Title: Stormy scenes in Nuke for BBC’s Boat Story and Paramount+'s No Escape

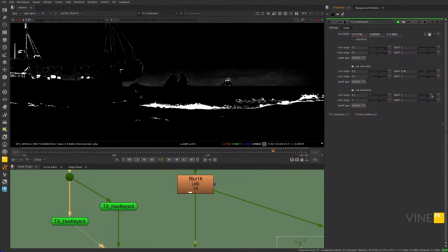[21:11]
Additionally, there are convenient controls to extend or reduce any value.
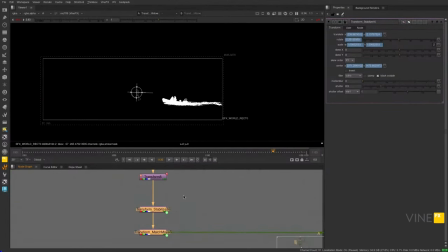[21:16]
At the end, before applying match move, we have a bit of 2D animation, but as easy as it sounds, it was quite tricky to keep the rib floating on the replaced ocean surface and rook look
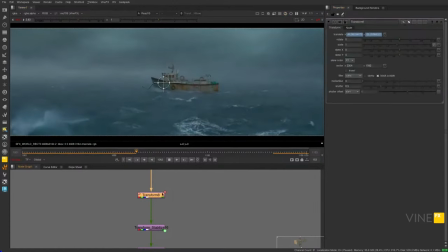[21:30]
realistic. For that, we separated water interaction and rib animation.
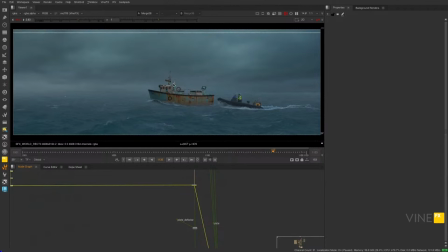[21:35]
That way, we would have control over splashes and water trail separate from the rib.
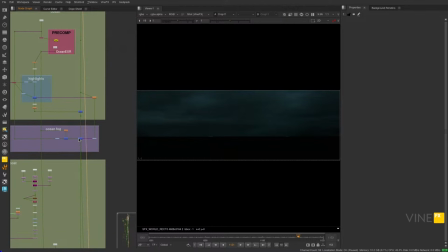[21:52]
Similar to previous 2D approach, we're starting with the DMP,
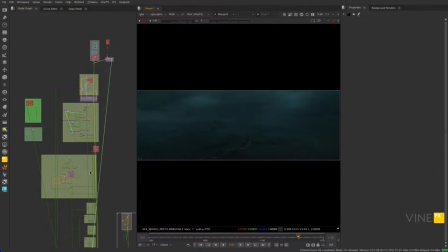[21:56]
then add the ocean, fog, and the rest of the complementary layers.
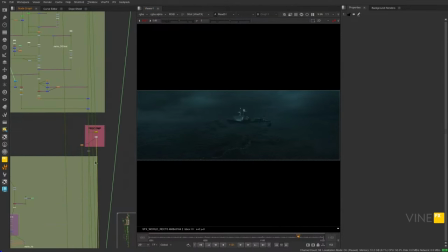[22:01]
As we don't have time to go over all elements, I'll try to show most useful ones.
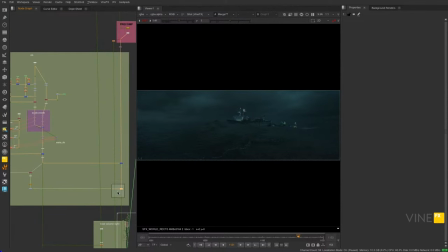[22:07]
And here is the example of the rib that we separated
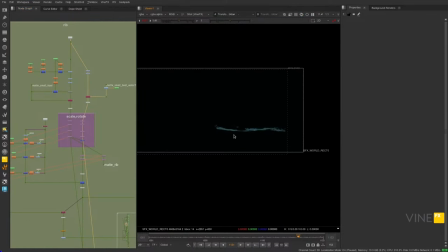[22:14]
and splashes and water interaction, which is allowing us to have better control.
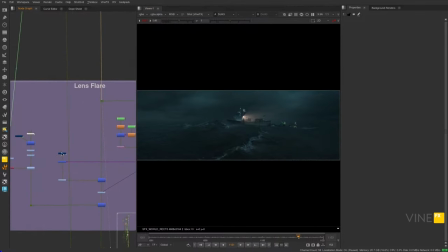[22:21]
Another thing that you can find in Nukepedia is spot flare from Mats Hagbart.
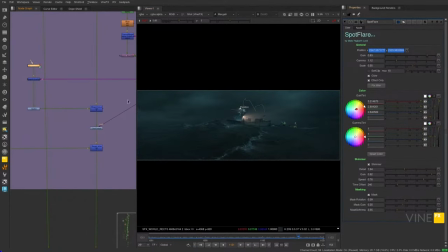[22:27]
It has all the controls that you want for a flare and it's really fun to use.
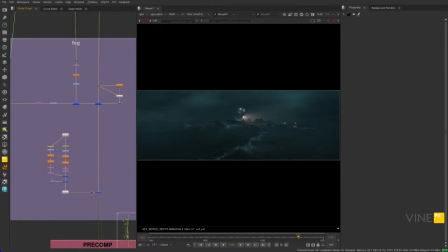[22:32]
Later we are adding all the complementary layers.
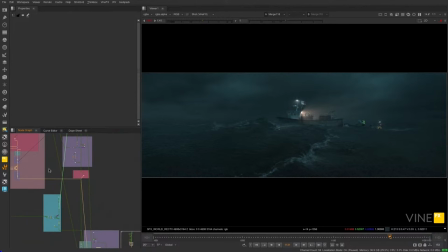[22:35]
There is also one trick that I'm using extensively for rain particles is a method that I learned
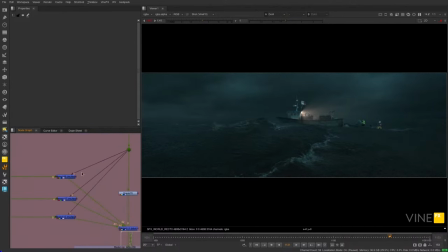[22:43]
from online community is to multiply our plate and rain particles together.
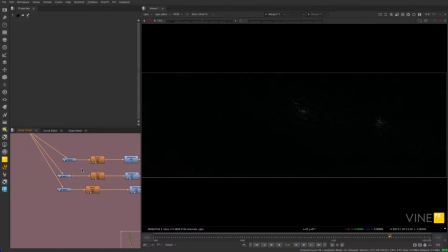[22:51]
But the thing that I'm adding is I divide it into three main branches. One is the overall big blur, and then I have two smaller blurs,
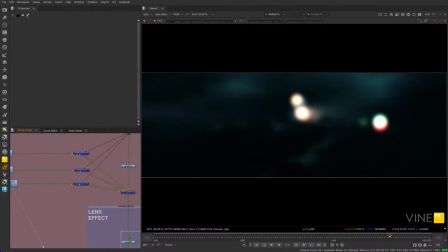[23:04]
which allows me to fake how highlights are affecting rain particles.
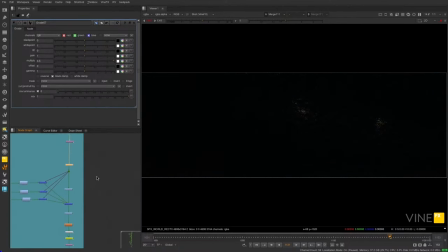[23:11]
Let me exaggerate this a bit. So we have rain particles,
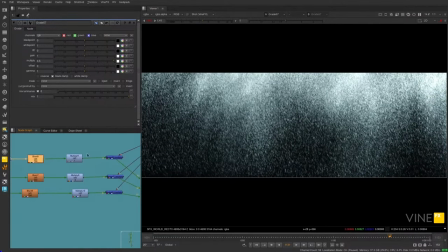[23:16]
which then get multiplied with three types of blurred highlights from
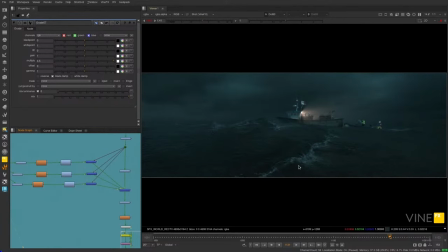[23:26]
the source, and it doesn't matter if this is CG or real plate.
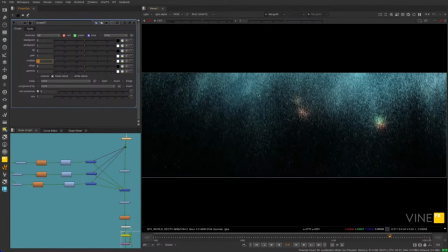[23:32]
After multiplying it, we are getting these nice highlights, which we can also have control over. So if you want to increase the smaller highlights, you can do that,
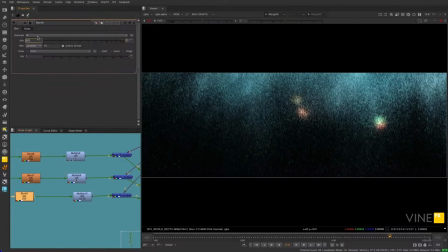[23:47]
or you can even decrease the blur value, so it will have less radius.
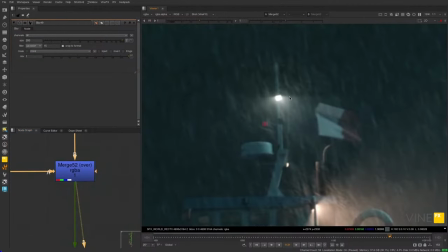[23:54]
And when applied on our plate, this gives you a realistic effect of the rain.
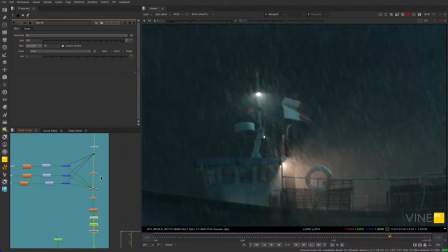[24:04]
Let me show you, if I'm not doing that, what we have.
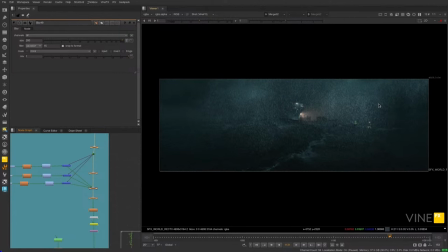[24:14]
So we have just uniformly added rain element, which is not looking good. And this allows us to decrease
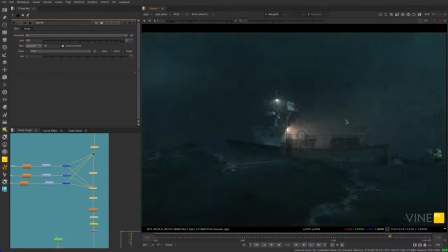[24:25]
luminance values on the parts that we don't and can't see any rain because there is no light source in here.
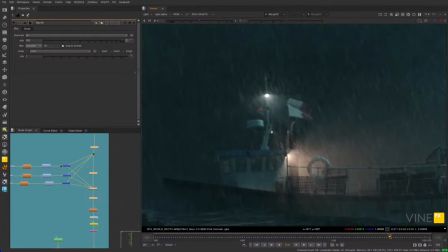[24:33]
And whenever we have light source, you can adjust these values to better match with your plate.
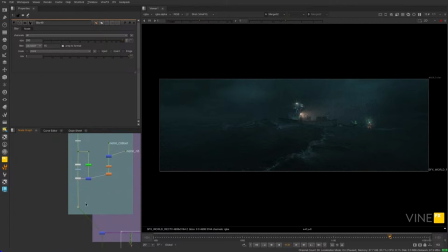[24:41]
Later, we are adding additional grade, few lens effects,
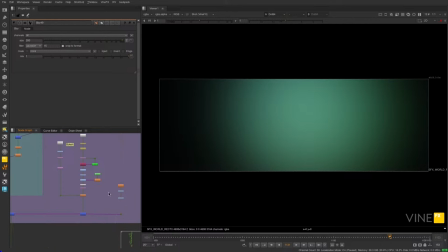[24:46]
lens dirt, which is very subtle, and the rest is just adding
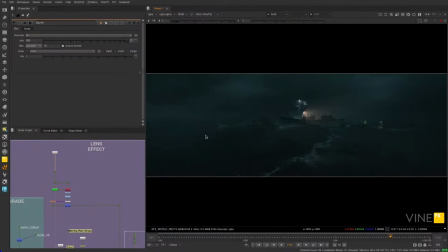[24:53]
additional complementary layers using more creative approach, vignette, chromatic aberration.
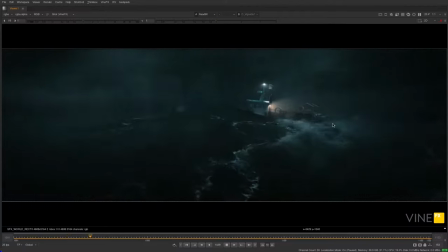[25:02]
And that's all. If you're watching this back, please do contact us with any questions. Otherwise, we'll be happy to answer them during the live Q&A.
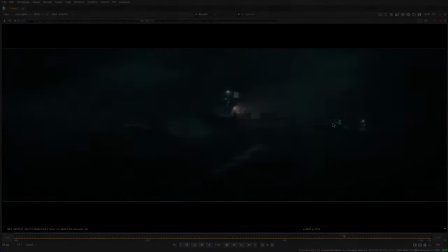All right.